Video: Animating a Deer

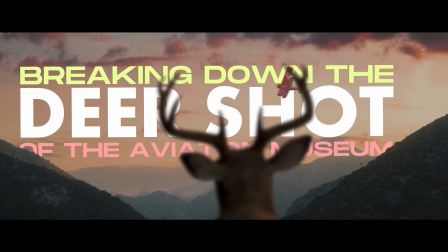we're going to take a look at the breakdown of the deer shots in the Aviation commercial. From the conception of this project, I really wanted a deer in the film.
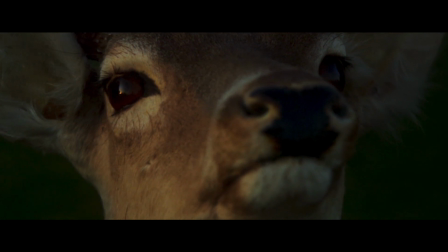I thought it'd make for a cool image, and if it turned out well, I thought it could also help add a lot more production value to the piece.
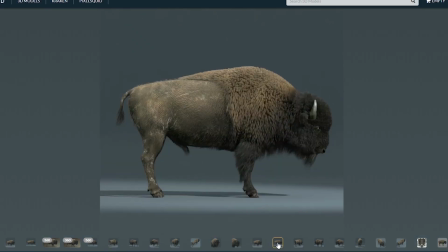At one point, it was going to be a buffalo when all of the exterior footage was going to be shot in Kansas.
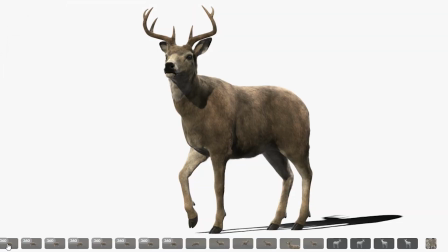And I looked into the animal being a goat for a little bit of time as well. Eventually it came full circle, and I ended up going with the deer after it was shot in Angeles National Forest.
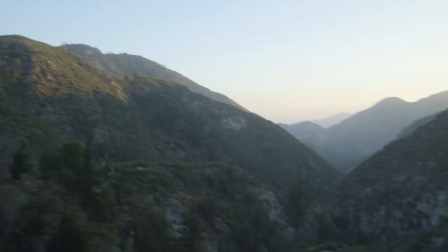The first step was to get the background shot that I was happy with.
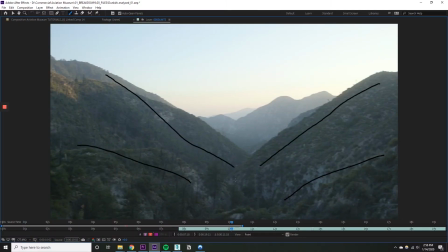I had a screenshot from the drone footage I liked, as the mountains kind of met in the middle with leading lines where the deer could pop his head up.
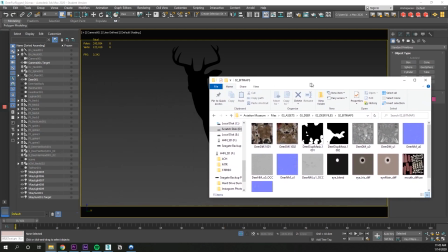Next, I went to Turbosquid and bought the model off there. When I downloaded it, it came with a bitmap that wasn't dropping onto the model correctly.
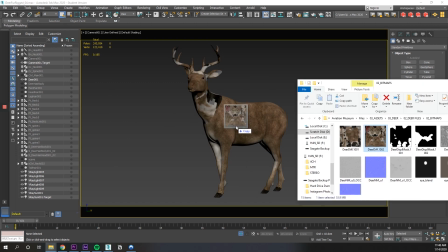When I applied it, I would get the body of the deer or the head of the deer with the second bitmap, but they just weren't combining.
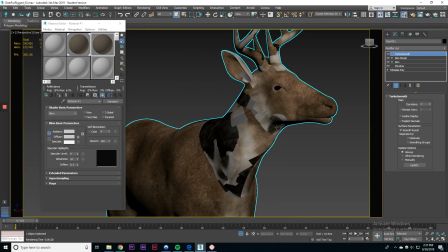I tried a couple different solutions for merging the bitmap textures so that it would look correct.
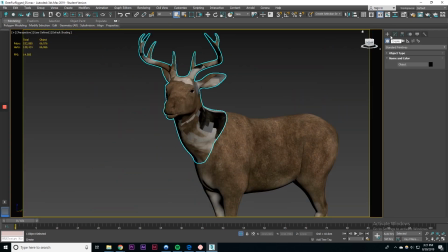The first attempt was selecting the head of the deer, detaching it from the body, applying the bitmap to both, then reattaching the head to the body.
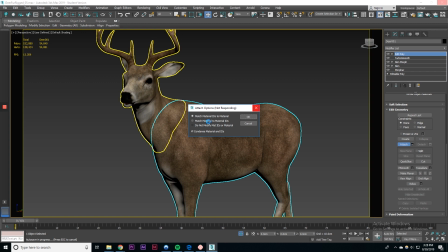What happened was, since the animation rig is designed for the original single object, if I messed with it, it would wonk it up, so that didn't work.
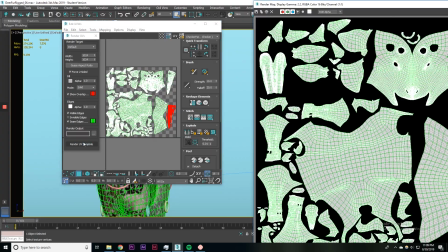The next thing that I tried was what I should have done first.
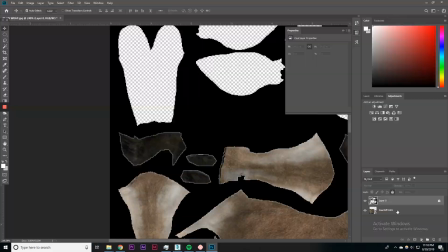I took all the vertices, put them all into the one UV slab, imported it into Photoshop, and essentially merged the two bitmaps into just one photo.
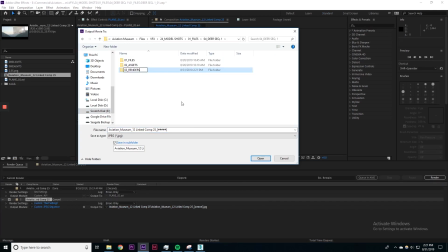And that worked out perfectly. From there, I rendered out the background in After Effects and dropped the sequence into 3ds Max.
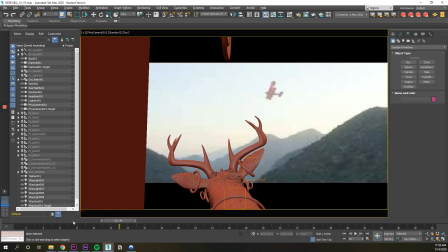Now I could see where the airplane is and just have a better idea for how the animation could come together.
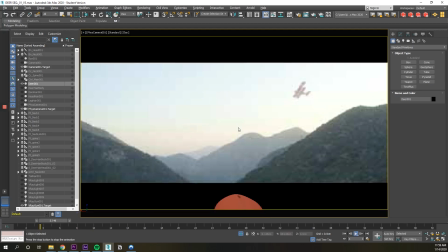Here's a side note. When you bring your background render into 3ds Max and you play it, you can see your animation plays, but the background stays stagnant until you unpause it.
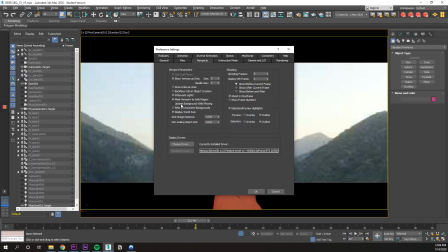Well, I found the solution for this. If you go to Customize, Preferences, then check the box, Update while playing, now you can get the background to play at the same time. Animating the deer pulling its head up was the trickiest part. I started by getting references of a deer in real life pulling his head up. Then I used that as my guide to what it should look like. The tricky thing was the little micro movements of his ear or when the deer shakes his head.
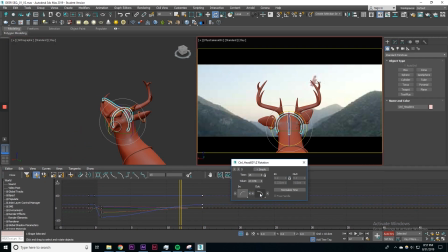Using the curve editor was essential to getting the movement down.
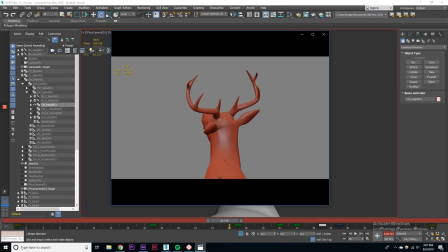I made a ton of previews watching the animation, and I just kept adjusting the keyframes until I got something that I thought was passable.
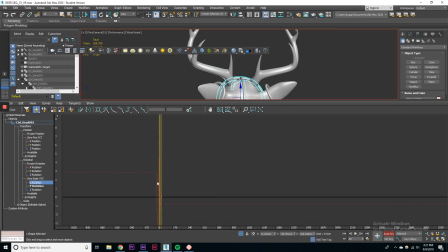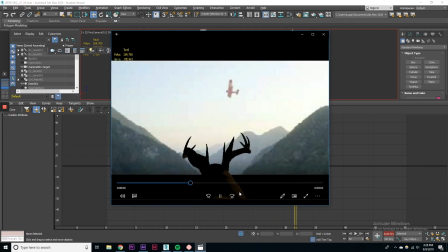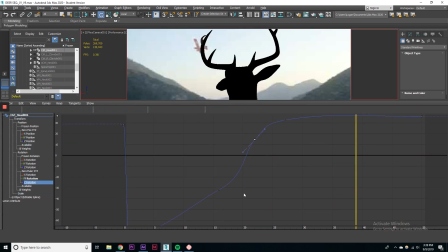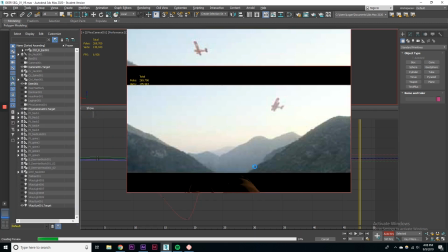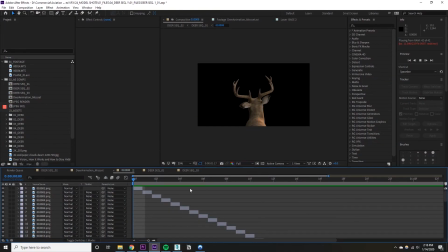Okay, from there, I just dropped the deer render into After Effects,
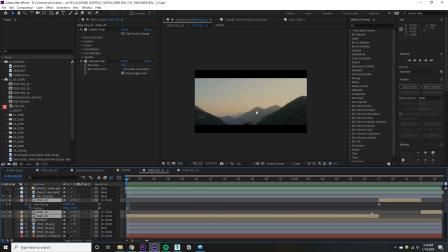attached the deer layer to the motion tracked null so it moves with the camera shakes, and blurred the deer out.
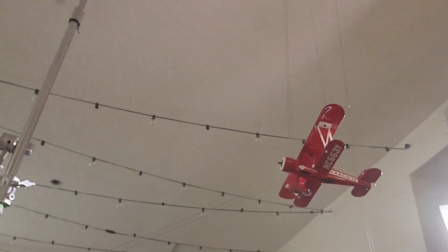I substituted the movement of the plane for my camera movement and just rotoed the plane out.
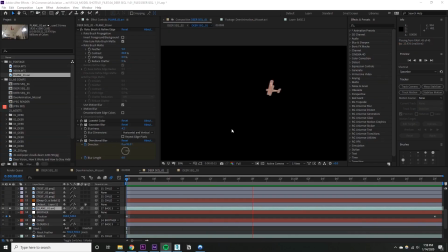This was also the only shot in the whole piece I got a clean roto on and didn't have to mask out.
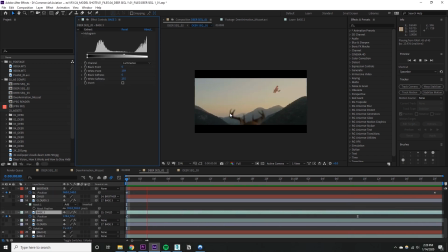Finally, I thought the shot was finished. We've got the background shot with the depth and the leading lines.
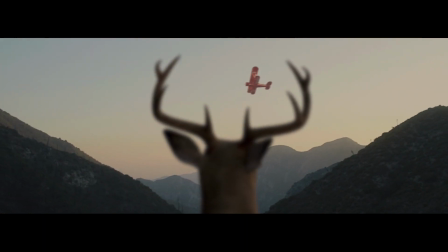There's layers of light to dark in the lighting. We've got the deer popping his head up, and then the plane flies right between the antlers.
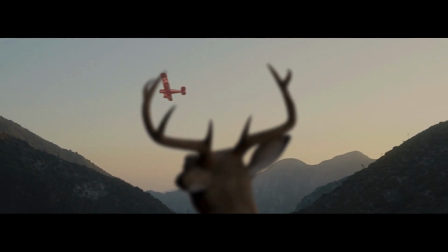I was thinking that it was really coming together, so I showed it to a friend, and then he said, "No, it's still not there." What? What do you mean? The sky looks totally flat. There's no clouds in the background.
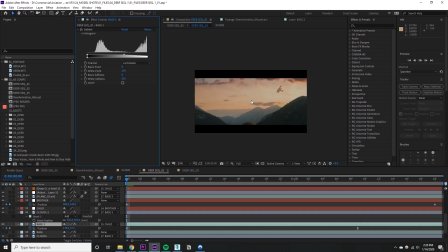He was right. So I added some clouds, and this was the one simple element that was the last 10% that I think really helped to make it come together.
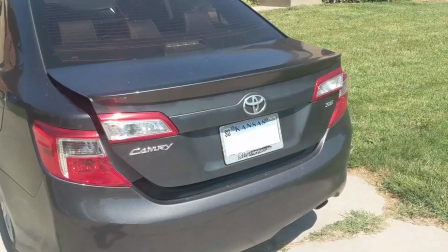Moving on to the close-up of the deer's head, the way I got this was I used a mounted deer head from a neighbor who had one sitting in their basement.
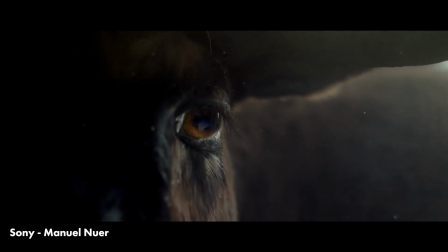I had two references from different commercials I used.
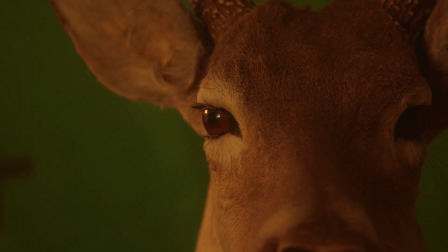I originally tried quite a few focal lengths with different lighting, trying to get it to look alive and part of the outdoors.
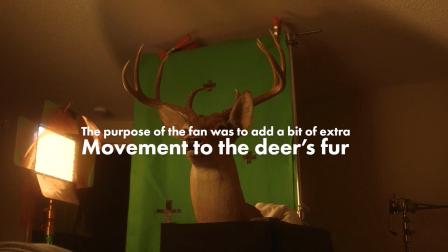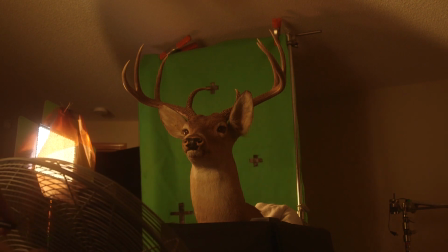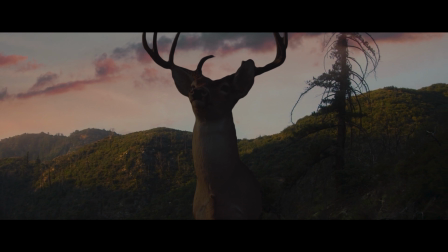I lit it several different ways. I got it somewhat close, but again, it just could never live up to the test.
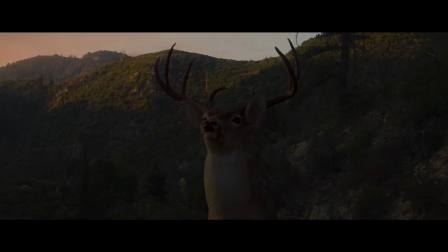When you pause it and you analyze it, it would just immediately fall apart. And so that's when it hit me.